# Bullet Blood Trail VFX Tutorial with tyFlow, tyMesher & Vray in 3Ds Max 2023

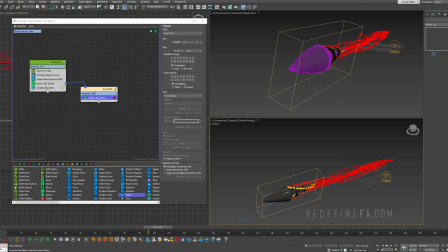(4:09)
I'll set the display to large dots and make them red. Here we go. So we have a basic trail being created, but it's super uniform. It's like a perfect line. And I want to add some randomness to it because we're gonna add the tyMesher
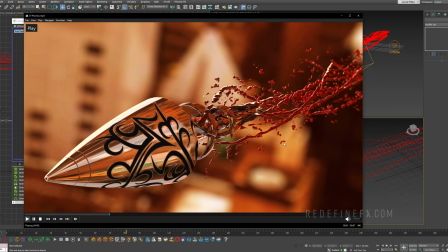(4:24)
and we need this blood to look random and not just like a perfect line.
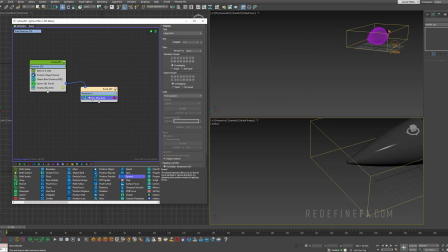(4:28)
So to break that up, we can add a spread operator here, right? So you can see what that does. If I turn it off, it's perfectly straight. If I turn it on, it adds this random spread to the particles. But in order for the tyMesher to mesh this nicely, we're gonna need a bit more particles.
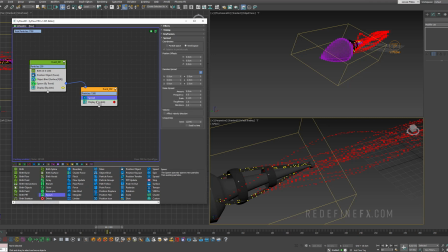(4:47)
So I'll just add one more spawn operator here. This time we can just leave it on entry. And maybe we can give birth to 3 particles. And I'll just copy the spread so hold shift, move that into a new event,
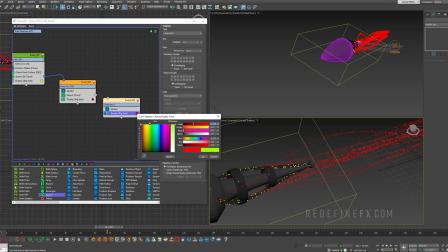(5:02)
and you can copy the display as well and maybe set the color to like green just to differentiate and connect that to the spawn.
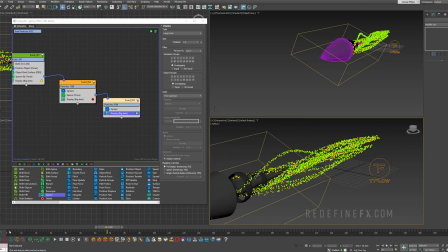(5:09)
So we have a lot more randomly placed particles creating this nice trail, which we're gonna use in a bit.
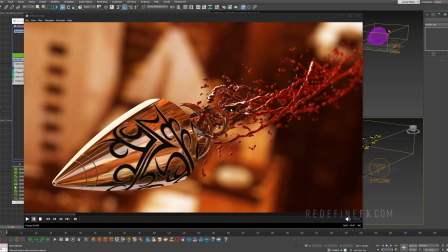(5:18)
All right, so at this point in the tutorial, we have the main trails taken care of, but to make it more interesting, I also want to add these smaller blood drops. So I also want to add two different time measures. One time measure is gonna be a bit thicker and the other one will be a bit thinner for these smaller drops.
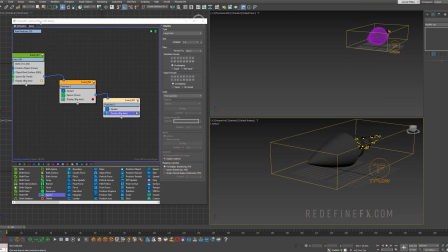(5:35)
So we need a second tyFlow here.
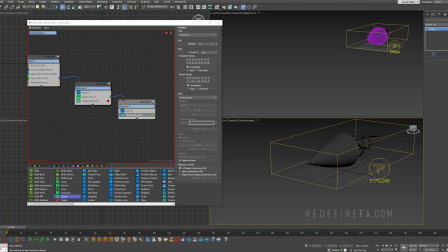(5:37)
So I'll actually just disable this tyFlow, select it, and hold shift and just make a copy of this one. And you can see that tyFlow 2 has appeared up here, so I can just switch to tyFlow 2.
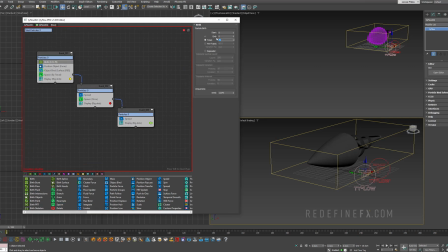(5:50)
I only want to give birth to about 70 particles instead of 200. Let's enable the flow.
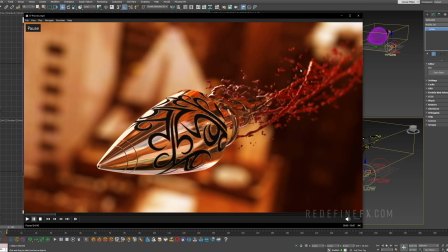(5:57)
But I want these particles to spread out further, so we need to give them some speed.
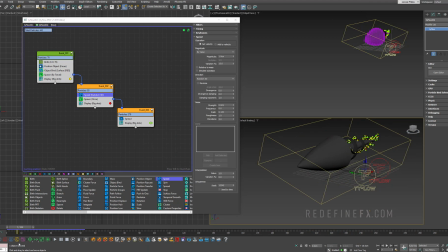(6:02)
So let's add a speed operator. And for now, we can disable this second spawn. Right. So right now what's happening is they're being born and they just have a random speed in 3D space, so they just spread out. So we want them to spread out to about here and then stop.
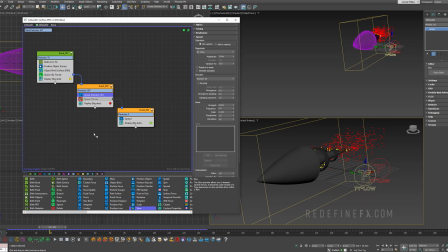(6:18)
So first, actually, I'll just add a slow operator to slow them down and set that to 50%. And let's enable this spawn just so we can see what's happening, right? So we have those green particles still moving. I'll set the spawn amount to maybe just 70% with 8 offspring.
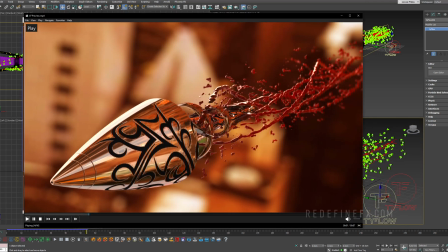(6:38)
I'm basically creating these like bubbles of particles, and this will give us these sort of chunks of blood in the air.
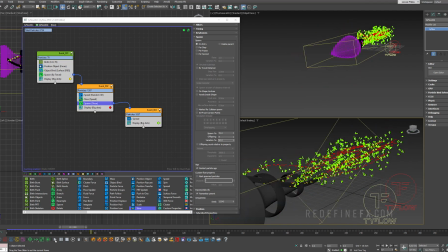(6:46)
And let's set the variation to 50%. So this is good, we're almost there, but they just keep flying away, so we need to stop them after a few frames. So I'll just add the stop operator and set the timing to particle
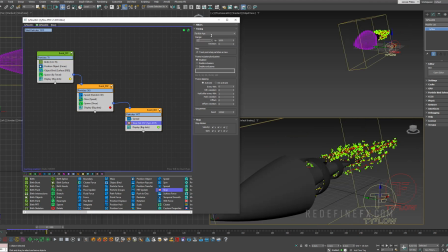(7:00)
H. Now you can just drag this number higher and higher until you like what you're getting. So I think I did something like 40 frames for mine. Right, so this is basically what I'm getting right now.
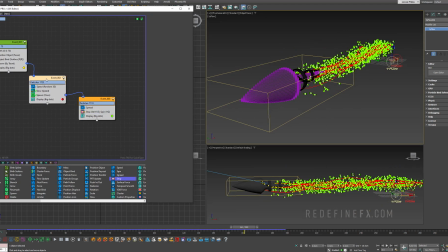(7:13)
Just make sure you copy the stop operator into this event as well. So just hold shift and paste it in here so that the red particles stop moving also.
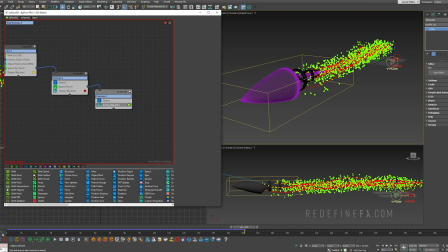(7:23)
Okay, so make sure that the tyFlow 1 is now enabled before we add the time measure,
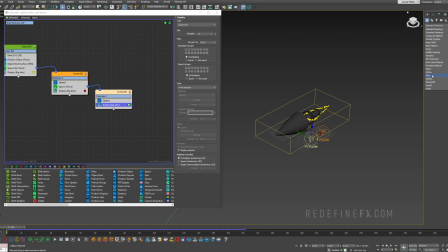(7:30)
which we can do under create standard tyFlow time measure. And for our time measure 1, I want to add our tyFlow 1.
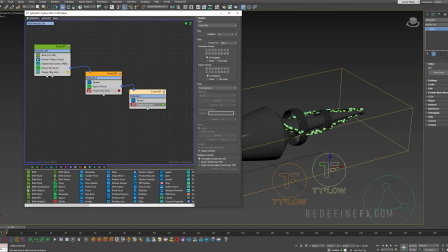(7:39)
You can just turn off the display for all these dots so they're not in our way.
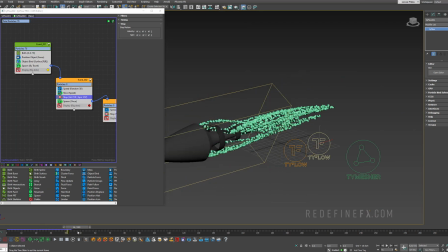(7:45)
Right, so if you've been following my channel, we've used time measure before.
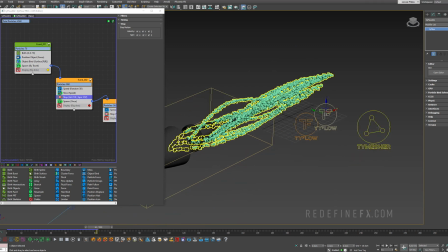(7:49)
Just generate sort of blobs based on your particles, but it does give you some filtering options to make this nicer.
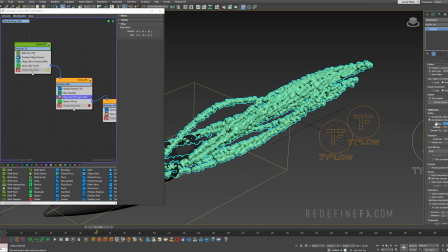(7:56)
So I'll just make the radius 2 centimeters, make the voxel size 0.9 centimeters, and for the filtering, I'll just do Gaussian, which will smooth it out like this.